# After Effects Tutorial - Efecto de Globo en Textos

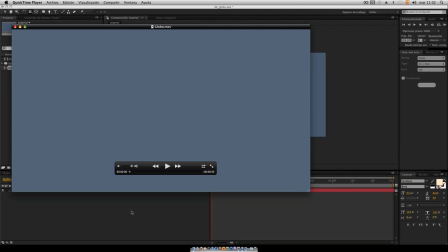[0:14]
Hola que tal mi nombre es Kike Prieto y este es mi segundo tutorial para Pixel Piñata el día de hoy les enseñare como hacer este efecto bueno en este efecto lo logre utilizando mascaras y textos en el After Effects
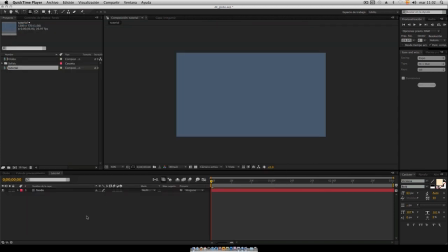[0:29]
bueno vamos a comenzar aquí ya tengo mi composición y lo primero que voy a hacer es crear un texto por favor con herramienta de texto en este caso utilice una verdana tipografía
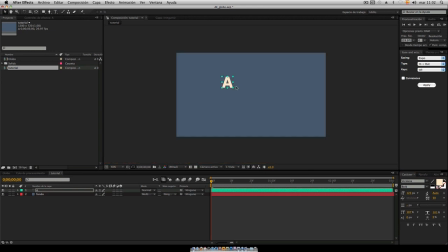[0:46]
voy a incrementar un poco la tipografía bueno les voy a enseñar como a partir de este texto utilizando voy a crear una especie de máscaras alrededor de todo el texto para poder crear el efecto de como que se infla como de globo
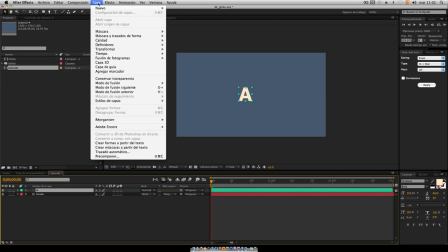[1:05]
me voy a efecto, me voy a capa crear máscaras a partir de texto
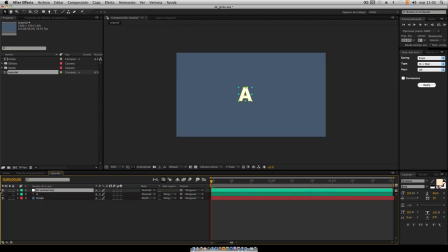[1:14]
ok y si se fijan me creo un nuevo archivito donde esta la pura los contornos y me oculto la original voy a trabajar con esta voy a hacer un zoom
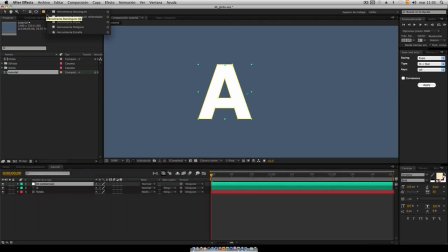[1:30]
lo que voy a hacer es que primero las voy a como a darles aunque las voy a redondear le voy a dar doble clic para redondear las esquinas para darle un poquito mas al efecto así que se vea como de bomba
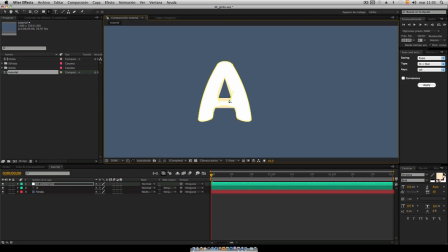[1:53]
voy a eliminar la parte del medio en este caso bueno, si se fijan pues la letra toda está contorneada con una máscara lo que voy a hacer es voy a habilitar las máscaras con M
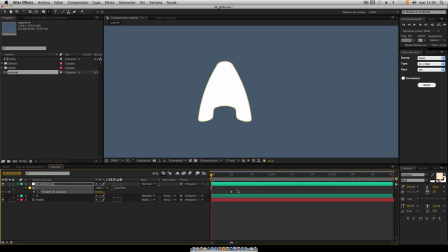[2:09]
trazado de máscara, voy a crear un keyframe como va a ser el resultado final y ahora lo que voy a hacer voy a empezar a trabajar con esta las voy a bajar al principio
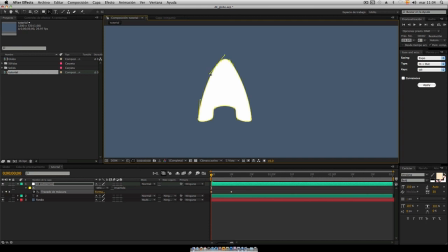[2:29]
primero las voy a cerrar un poquito voy a trabajar así voy a bajarlas
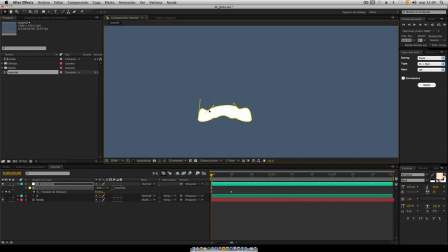con esto vamos a crear como el efecto de que está construyendo que está inflándose la letra una vez hecho esto
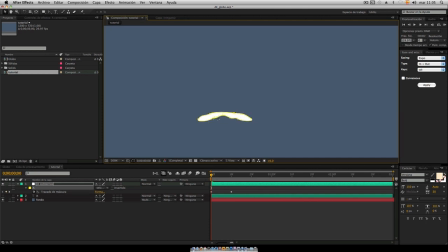[3:10]
ok, vamos a poner la pareja
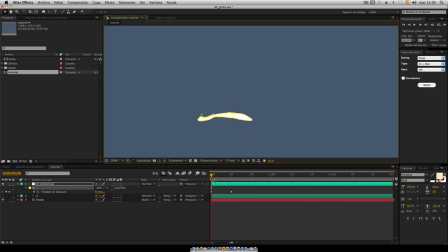[3:22]
bueno vamos a bajar un poquito más un poquito más, si se fijan pues da como el efecto como que que está creciendo, como que se está inflando para vamos a pulirlo un poquito más keyframe por keyframe para darle un poquito más así como de fluidez
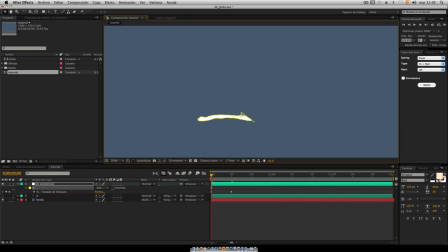[3:40]
que se vea más real, se podría decir un poquito más real vamos a lanzar un fotorama y vamos a moverle aquí tantito
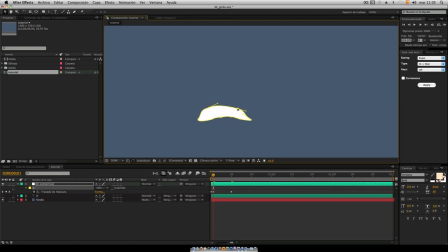vamos a avanzar otro fotograma
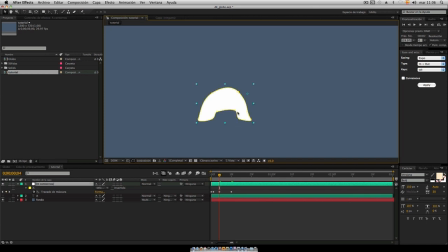y otro fotograma